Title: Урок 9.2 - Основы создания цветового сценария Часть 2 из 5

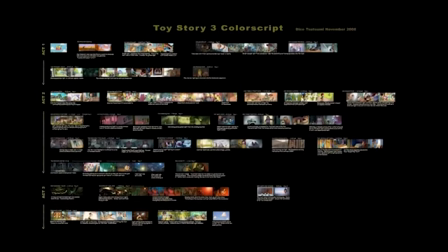(0:03)
for the purpose of kind of, it's hard to dive into the whole color script, but to get a better idea, let's dive into one sequence.
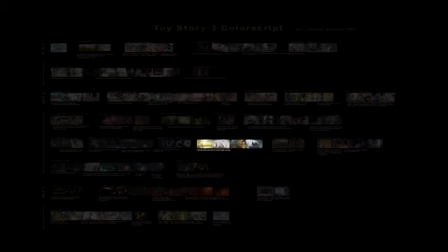(0:11)
So let's take a look at this particular sequence.
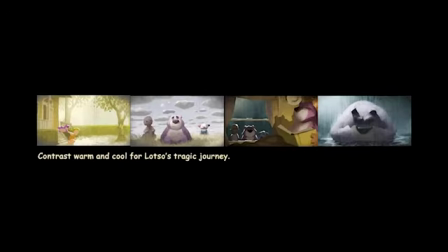(0:14)
And this description says contrast warm and cool for Lotso's tragic journey. So this is the backstory of Lotso in the middle of the film. And Lotso, if you haven't watched the film yet, is the antagonist of the film. So this is the backstory of our kind of villain.
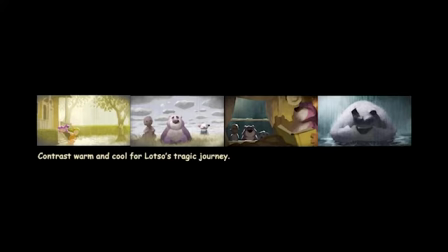(0:34)
Exactly. This is early on concept paintings I've done.
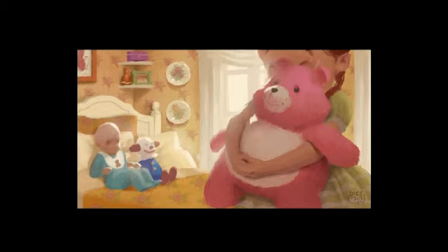(0:40)
I had this idea that we can use this yellow theme for this girl Daisy, Lotso's previous owner.
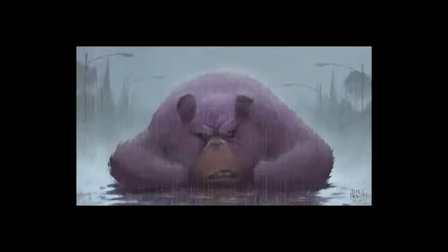(0:48)
And then Lotso turns into this villain character, and his pink becomes almost gray-like. And basically, the backstory tells you how this vivid, beautiful pink Lotso turns into this gray, monstrous character.
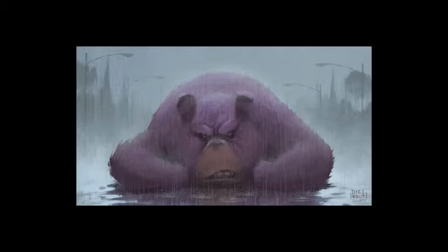(1:05)
Another thing to mention overall about this sequence that's really fun is that it's a flashback. So it's always a nice opportunity when you get a flashback to kind of break the visual language of some of the film, make a few bolder choices.
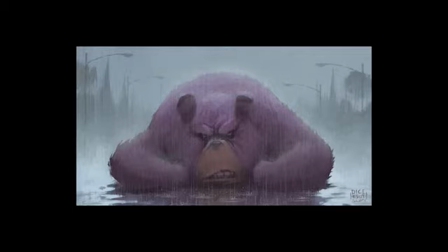(1:22)
But we always start with reference. Yeah, doing the research, it's kind of fun.
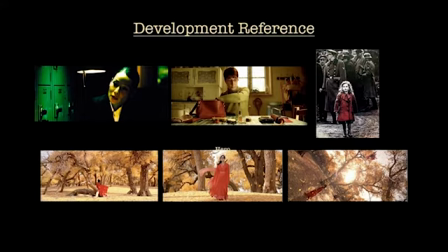(1:27)
Our director Lee was interested in doing some photography kind of treatment, and we went over this in lesson 7. We looked into Domino and Amelie's Schindler's List and Hero.
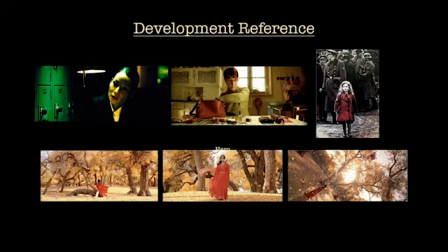(1:42)
They had this really interesting sort of color manipulation over their films. And particularly, we were very interested in this idea that the whole world is in one color, and then the character has this different color.
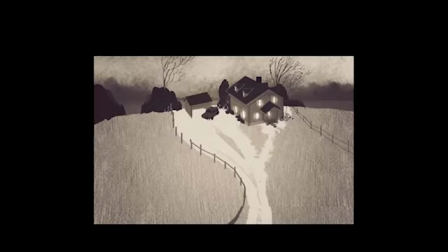(1:59)
And at the same time, we're working closely in design, trying to design this memory. It's basically this flashback memory. And so we kept the sets very sparse and worked very closely, working with dice and lighting.
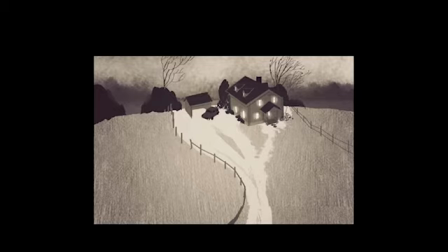(2:14)
We tried to plan for where lights would be and for how the set might be able to support it. But really, in this sequence, it's really not about the set design. It's really about the character. So we really took a kind of a back seat overall in designing this.
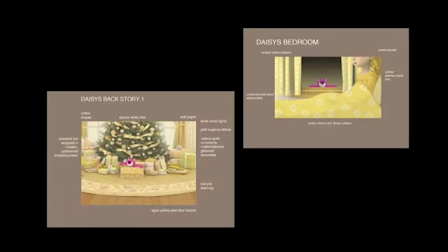(2:28)
Yeah, what's really fun about this memory is that it's not so much that everything looked yellow like this. It's most likely it looks just like a normal thing where it's very colorful and different colors everywhere, but it is Lotso's memory.
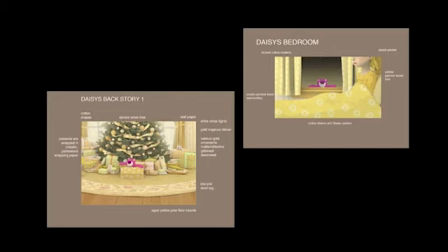(2:46)
And although the story was told through the clown character, it's Lotso's painful memory. And the only thing Lotso remembers is the color of Daisy, which is yellow. And, we went over that color symbolism in the previous lesson.
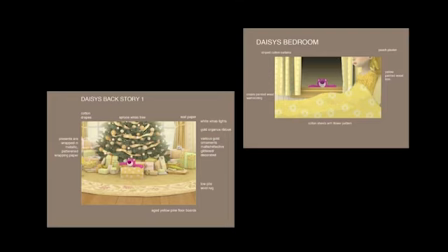(3:02)
But we picked the yellow for Lotso's tragic past, the Daisy's color. And everything is yellow because that's how he remembers. He doesn't care what details of other objects in this memory. Everything he remembered was Daisy.
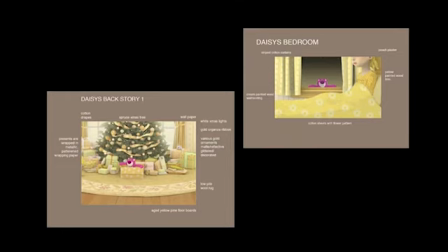(3:16)
So as we sort of designed the whole sequence, this is the color keys that Robert and I did it together.
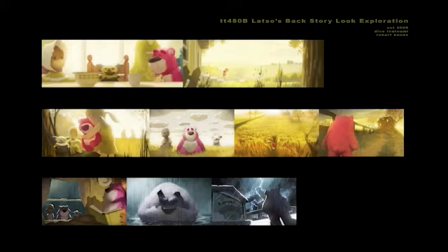(3:25)
The idea was that in this world of yellow, he was having a blast. His pink is as vivid as ever because he's having a time of his life.
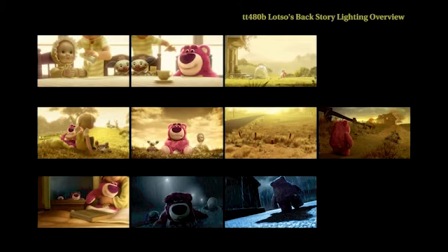(3:36)
So this is the final film frames, and let's take a look at the movie clip.
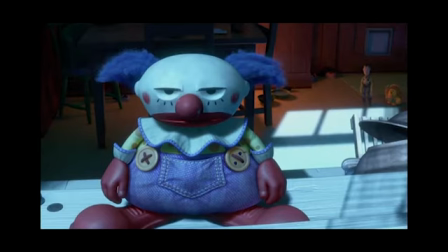(3:48) Yeah, I knew Lotso. He was a good toy, a friend.
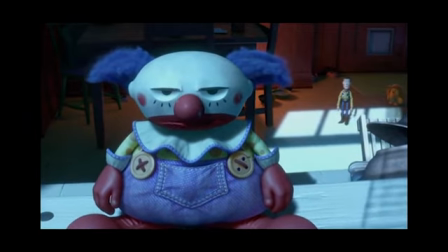(3:54) Me and him, we had the same kid, Daisy.
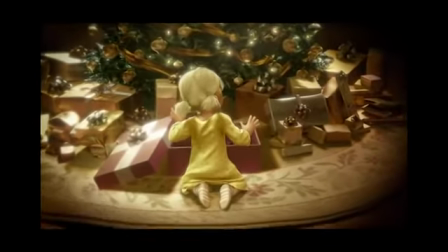(3:58)
So you can see here, Daisy's opening the box, and there's our bright, brand new pink Lotso, and this overall yellow palette.
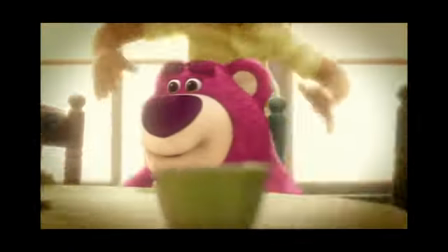(4:06)
And there's Lotso, super bright pink in a very warm yellow environment.
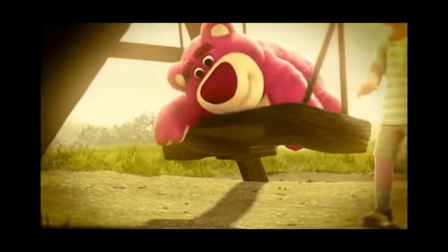(4:11)
Yeah, like almost looks out of place. Right? It's definitely not realistic at all. But this is how much he was having, the best time of his life.
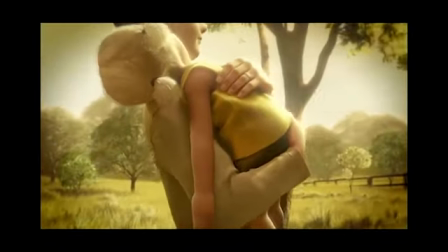(4:26)
Daisy goes away, falls asleep.
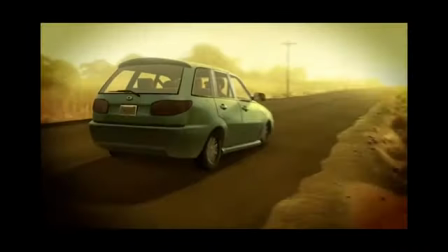(4:31)
Everything is yellow, the light and the material colors, everything.
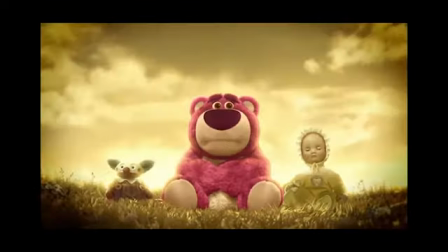(4:38)
But look how his color still stays vivid because he has not given up.
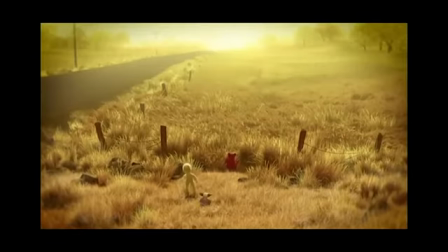(4:46)
Even in this wide shot, you pick out this little hit of pink. And you can see here, the storm clouds are kind of coming in.
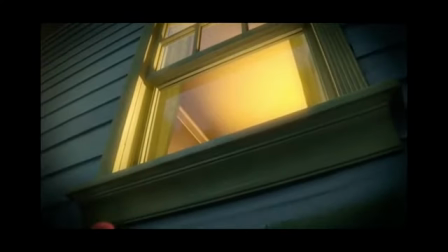(4:53)
They're starting to come in, so we introduced a bit of this gray. But there's this big moment of reveal. And then watch.
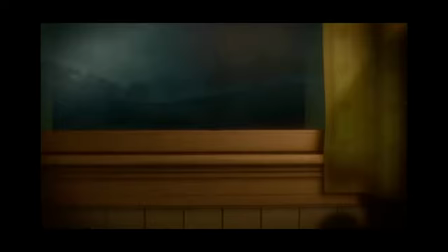(4:58)
He's still pink. the vivid pink is completely taken over by the new Lotso, and himself lost the saturated pink.
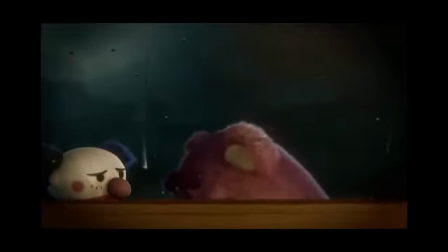(5:08)
And it's begun to rain. It's really, the rain is kind of this emotional metaphor for how Lotso feels inside.
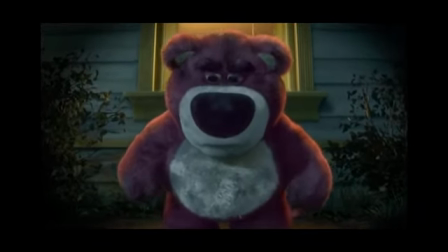(5:15) Something changed that day inside Lotso.
Oh, he's still so cute and cuddly, though.
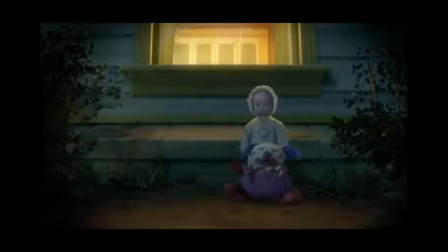(5:21) Replaced? Come on.
I love his character design.
She replaced all of us, didn't she?
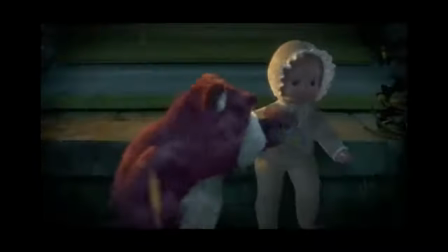(5:31) She don't love you no more. Now come on!
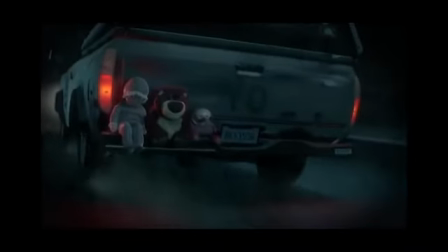(5:40) We were lost, cast off, unloved, unwanted.
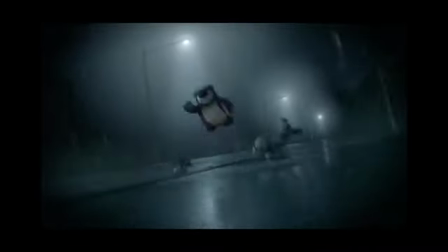(5:46)
Such a great building of a villain. And here we see that moment.
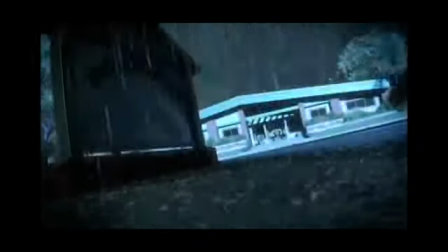(5:51)
Here's that moment, right, where he becomes the Lotso we know. With his limp and the lightning.
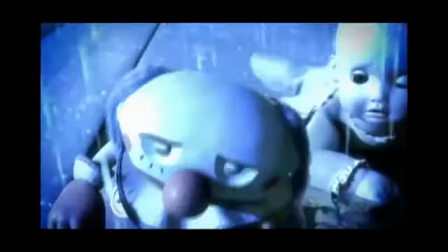(5:59)
It's so pushed, right? Yeah. It's so pushed. But because it's a memory and a flashback, I feel like it works that way.
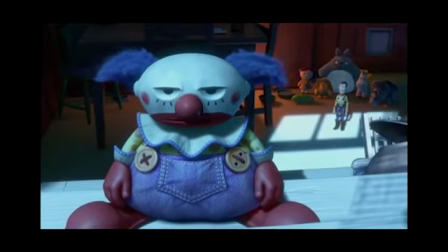(6:06)
Mm-hmm. We know that's not actually literally what happened, but it's how it felt. It's really fun.
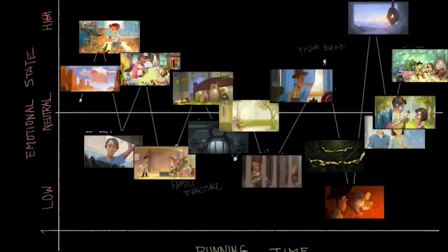(6:12)
Took over Sunny So just to go back to the Toy Story 3 chart, I think the big important things is that the color script is a visual roadmap. And what it really is it's mapping the emotion of a film. It's tracking the emotions and how they relate to each other. It's making sure that your low moments are your low moments and your high moments are your high moments.
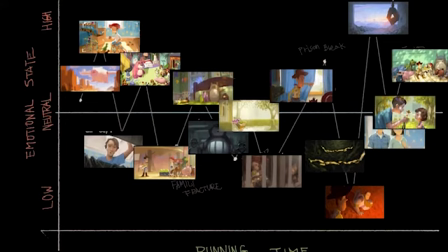(6:32)
And everything in between is kind of neatly placed to kind of add to a bigger thing. And you've done these on many films, like Monsters University.
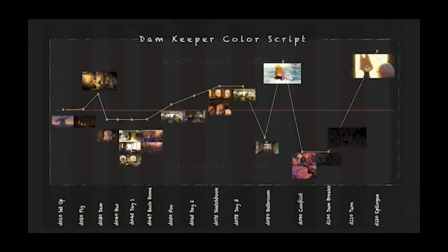(6:44)
Mm-hmm. And on our own film, Dam Keeper, we did something like that too. And I think this is one approach. Right? I think when it comes to color scripting, a lot of people have a lot of different opinions. This is the way you work at it.
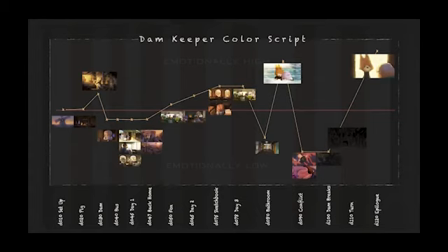(6:58)
This is the way you approach it. Mm-hmm. I don't think by any means this is something that I know for a fact that you're always constantly evolving. Yeah. The process by which you get to display the emotion of a story.
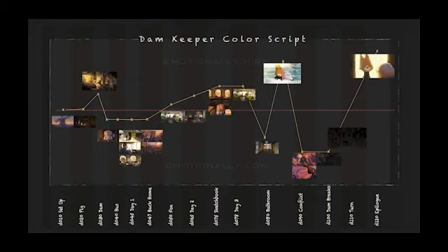(7:13)
I think the most important thing also is how your director wants to work too. If this doesn't communicate with the director, then it doesn't mean anything. And then next thing is that what about other key visual,
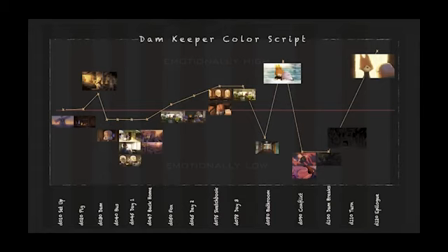(7:25)
key staff members that are responsible for visuals, like DPs and other art directors and production designers, even animation supervisors? And you create this document so that all those guys can understand. If they don't click with this, then you come up with some other way. Absolutely. This document's all about collaboration.